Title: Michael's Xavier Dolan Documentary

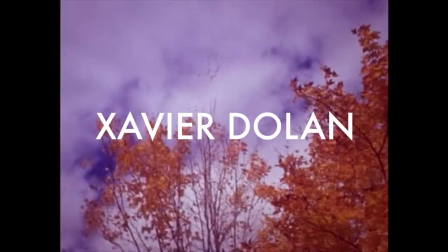This is Xavier Dolan. He is a director.
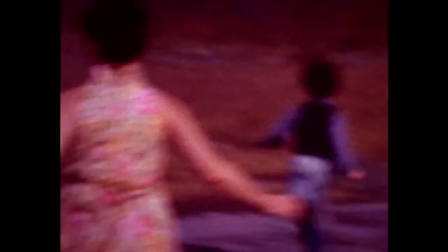It was only seven years ago that he brought his first feature film, I Killed My Mother, to the prestigious Cannes Film Festival,
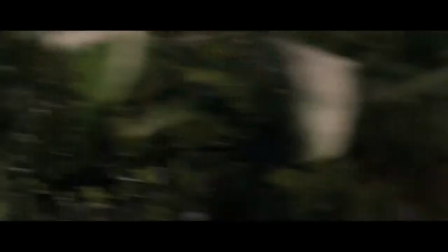where it won three awards and launched a young actor's career as a filmmaker.
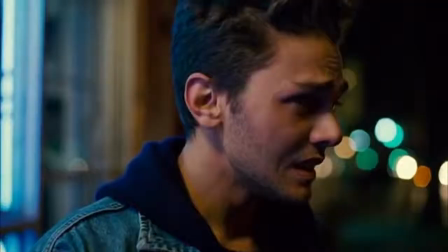Seven years and loads of accolades later, Dolan has become well known for his impressive filmography.
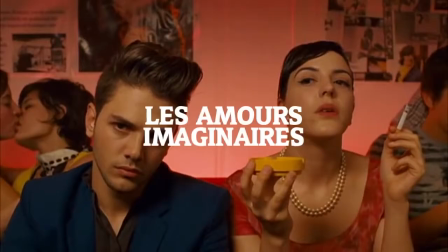His current films include, I Killed My Mother, Heartbeats, Lawrence Anyways,
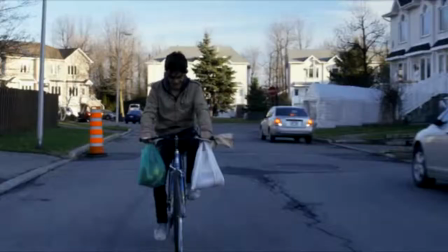Time at the Farm, Mommy, and the upcoming It's Only the End of the World. Now what makes Dolan such an accomplished director?
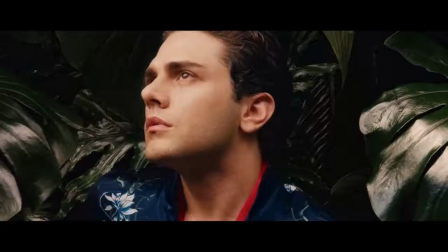While the common audience is easily captivated by the aesthetic aspect of his films, there's something deeper to his choices that makes him such a good director.
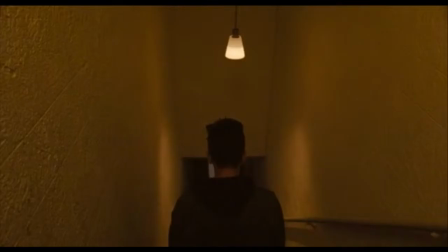The prevailing theme within Dolan's film is the dark tale of youth.
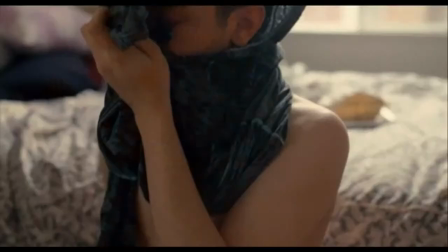His films are about a generation and their encounters with failing relationships, heartbreaks, rejection, etc.
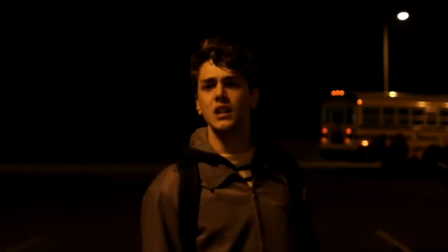For example, I Kill My Mother and Mommy are two perspectives on the strained relationships between mothers and sons.
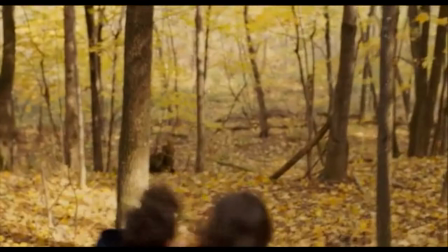Heartbeats is about how a love triangle ruins the relationship between two best friends.
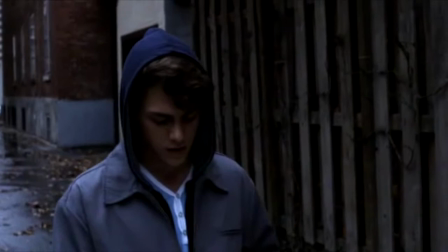What's refreshing is that Dolan is living within this experience himself as a young homosexual director.
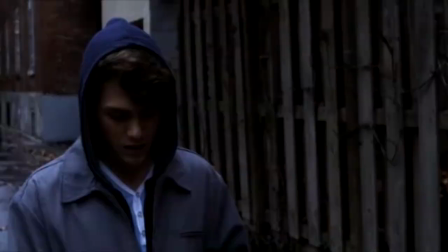DeLon has stated that many of his films are personal, particularly Act of My Mother, which he has stated is autobiographical.
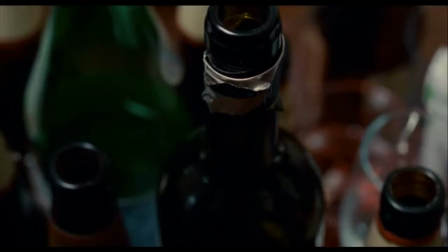Thus, he paints an incredibly accurate and vivid slice of life.
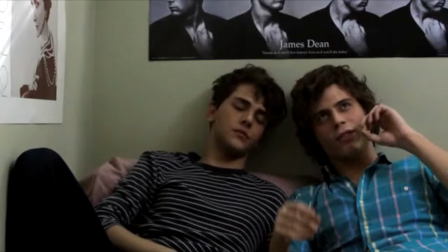For example, while DeLon caters to queer cinema, his films differ to many other films within the genre.
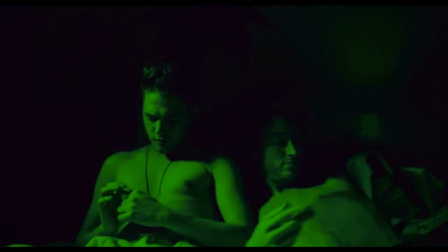The sexual orientations of his characters are never the main conflict within his films. In fact, he creates worlds where orientations apart from heterosexuality are normalized.
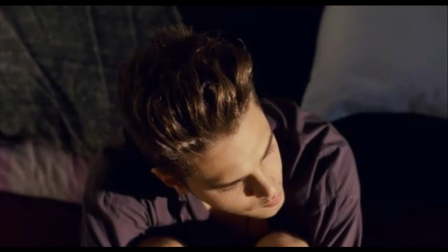The conflicts his characters face are not internal, but with the people closest to them.
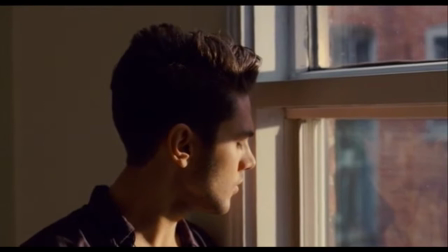It's as if his films capture characters in a transitional period before they are pushed to a new equilibrium.
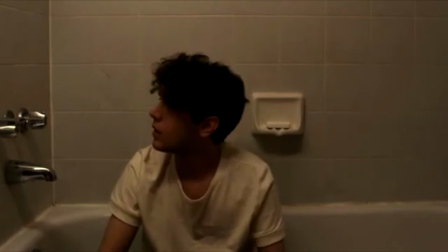His age and relative newness to the film industry makes him ambitious and willing to experiment with new or unconventional techniques.
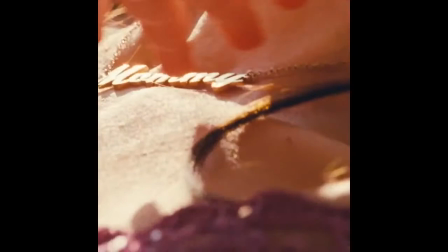The most prominent case of this is how his film, Bobby, is ambitiously presented entirely in a square ratio.
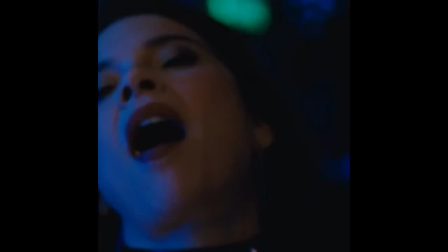While his choices occasionally come across as pretentious, his innovation truly sets him apart from other directors.
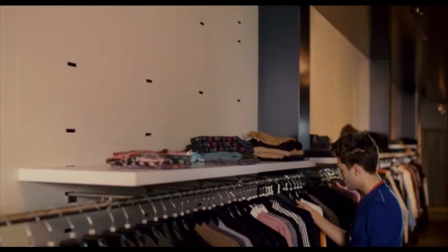Another case of Dolan's ambitiousness is his interesting and unconventional choice in music.
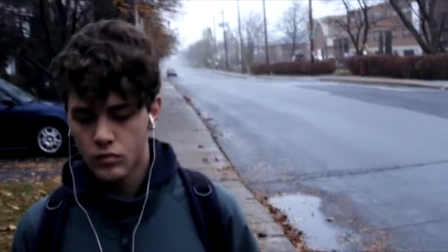While pop music isn't generally used to accompany films, Dolan disregards this to his benefit.
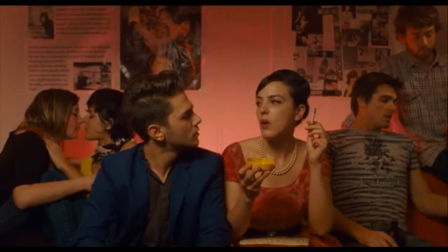This adds not only youthful taste to his films, but his choices truly do capture the mood and tone of the particular scene.
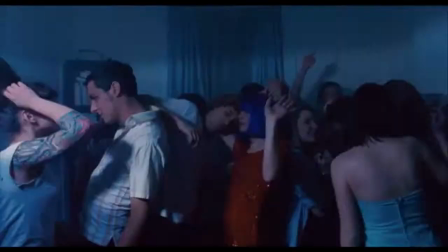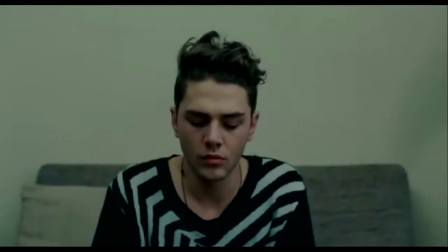While traditional directors tend to focus on the capabilities of the actors, Dolan tends to rely heavily on visuals for his emotional storytelling process.
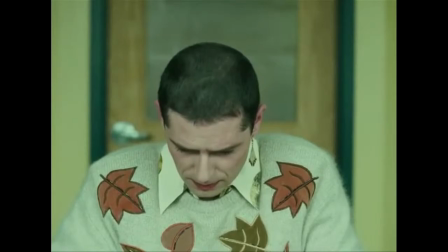Thus, his stylistic devices are hardly articulate. The most prominent method of visual storytelling that Dolan utilizes is through colors.
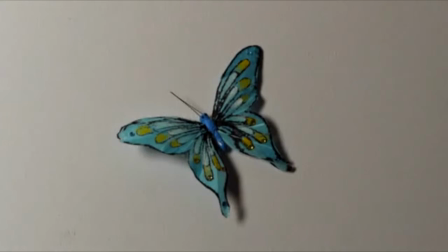Dolan is extremely fond of vibrant colors with significant meanings. This translates into both his lighting and mise-en-scene.
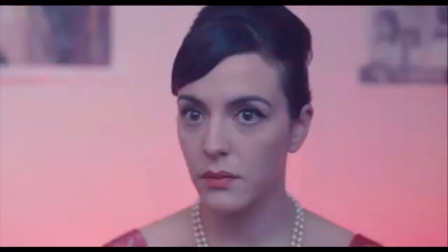Rather than through their actions, a character's true nature is more prominently seen through what colors are associated with them or can be found within the scene.
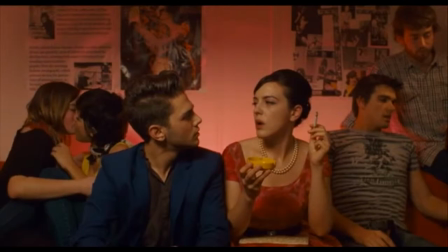In Heartbeats, conflict between Francis and Marie are supported through their dominant colors.
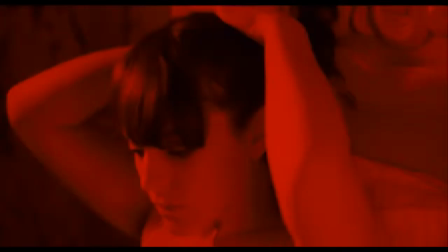Francis is represented through cool colors, particularly blue, while Marie is represented through warm colors, particularly red.
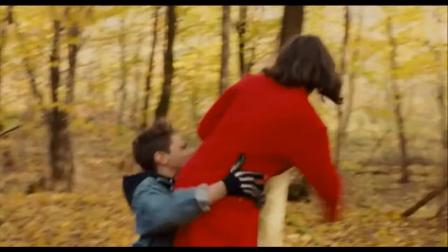Their opposing forces are two sides of the same coin.
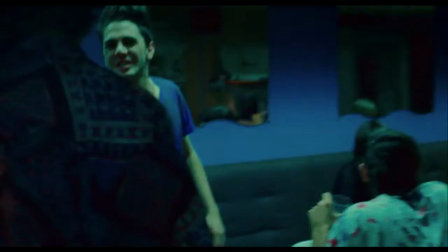This scene shows a green light illumining Marie's face as feelings of disgust and envy overwhelm her when she sees Frances.
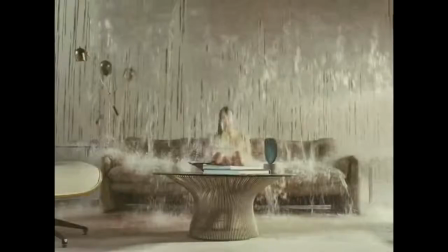Color is not the only tool Dolan utilizes to project a character's state of mind.
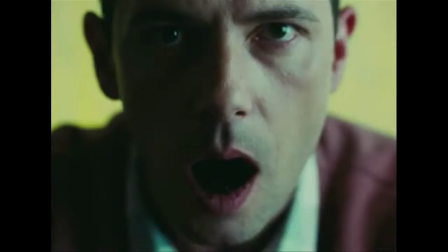Dolan also tends to intercut scenes with surreal visuals to depict a character's state of mind or thoughts.
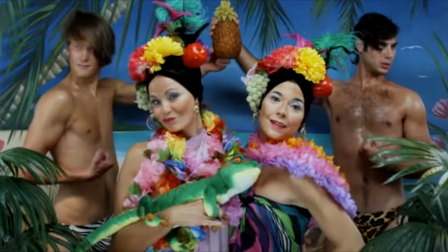When I Kill My Mother, Hubert visualizes his mother and her friend as tacky birds of paradise, showing his contempt for their obnoxious and pointless chatter. her.
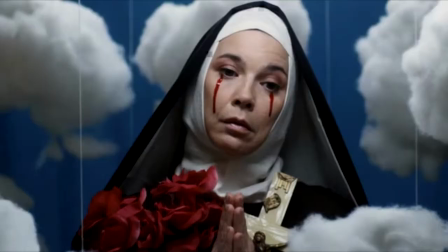When Hubert reaches his emotional tipping point, the scene is intercut with a shot of a shop window getting smashed. Hubert later visualizes his mother as a nun shedding tears of blood, showing how he envisions her as pure on the outside, yet pure evil internally.
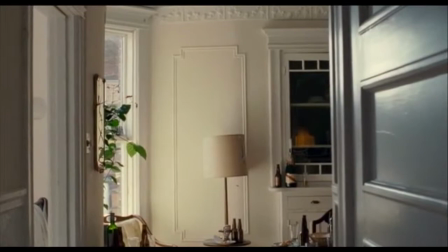The mise-en-scene and setting also often carries clues concerning the true nature of the characters.
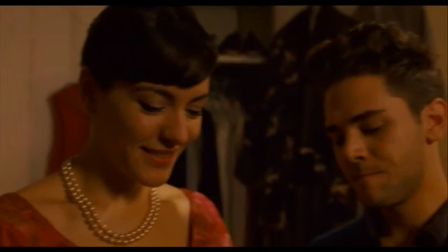Dolan has a tendency to place pieces of artwork within a setting that act as a window. A painting of a screaming figure is seen in the background as Frances and Marie-Curve
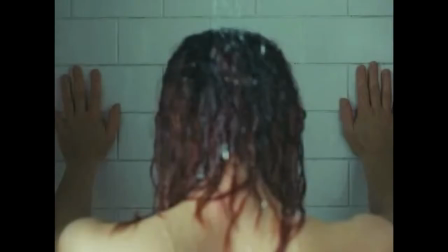While they act civil, it is clear that their internalized contempt for each other is driving them mad. Dolan is extremely fond of slow motion shots, or shots that last extensively.
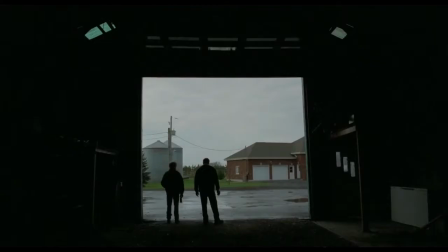It's as if he refuses to allow the audience to miss a single raw moment of this slice of life and places them within the scene to experience them to its entirety.
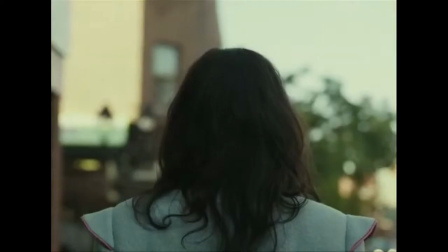Many of his slow motion shots follow the back of a character's head as they walk forward.
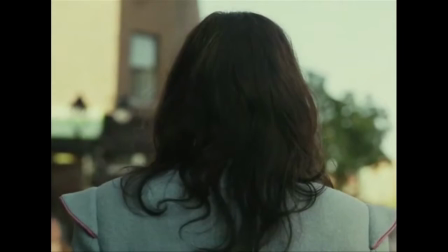Not only does this camera setup position the audience in a similar perspective to the character, It also attests to a difficulty to them as people.
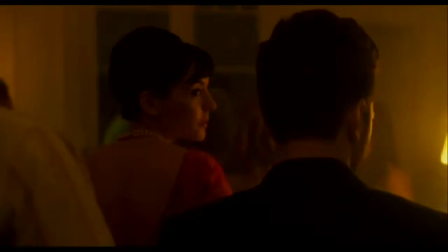Even at their most open, they are separated from a complete understanding by the audience.
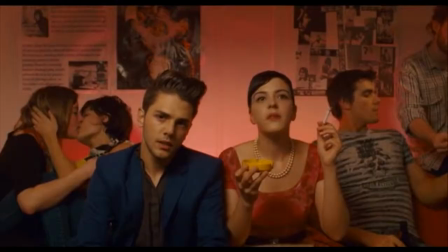During pieces of dialogue, Dolan tends to position characters within an extensive wide shot.
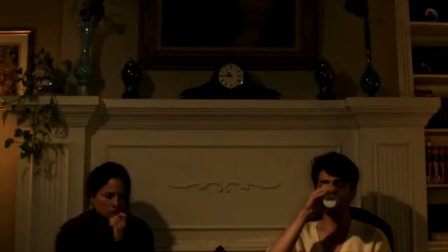Dolan is extremely adept with framing and in a way, these shots are like paintings that have come to life.
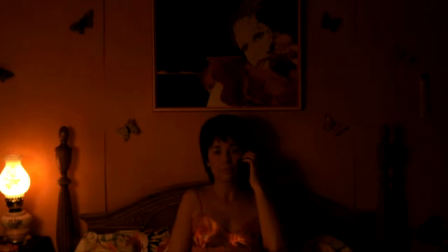They often carry visual clues concerning the inner workings of a character. Dolan is also very interested in the small quirks of human beings.
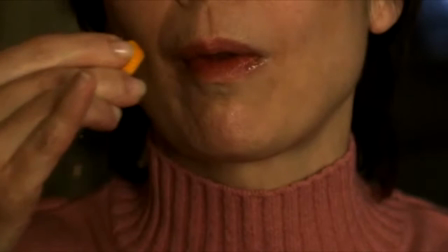He uses close-up shots to highlight the slightest of facial expressions and motions. These shots open an intimate new window into the emotions and thoughts of his characters.
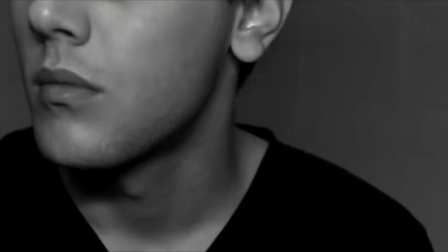Apart from visual techniques, Delon often includes a separate track between acts as a form of transition and guideline for his films.
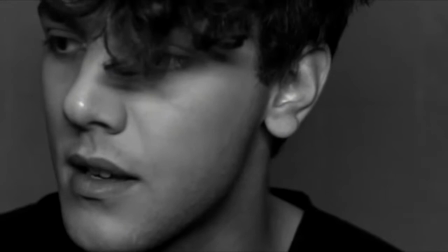In I Kill My Mother, a recording of Hubert's monologue about his strained relationship with his mother strings together the film.
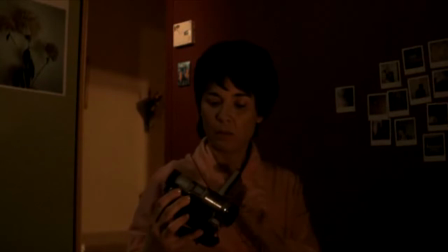This recording fits within the narrative as, during the final act, his mother discovers it, further complicating their relationship.
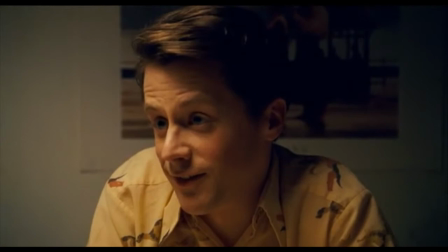In Heartbeats, acts of the film are separated by interviews with people who do not fit within the actual narrative talking about their complications with romance.
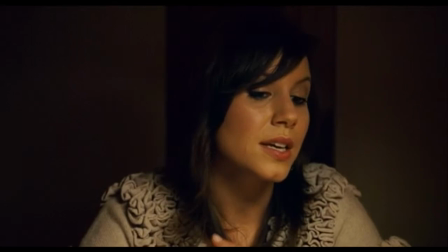The particular topics they cover foreshadow and set the moon for the following act.
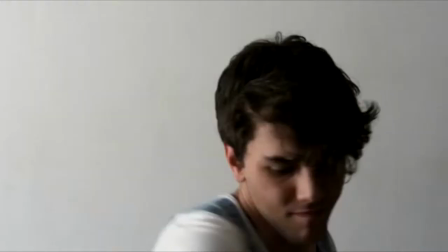The translation of Delon to character's motifs is clear to his consistent and unique visual techniques.
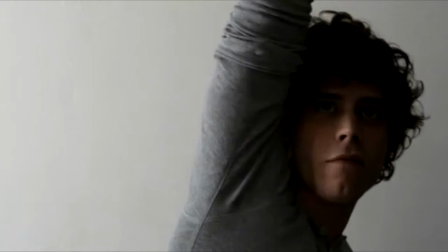Instead, even new developments of past techniques or the introduction of new ones contribute to this balance that can be labeled as Dolan style. This is why Dolan is truly a great director.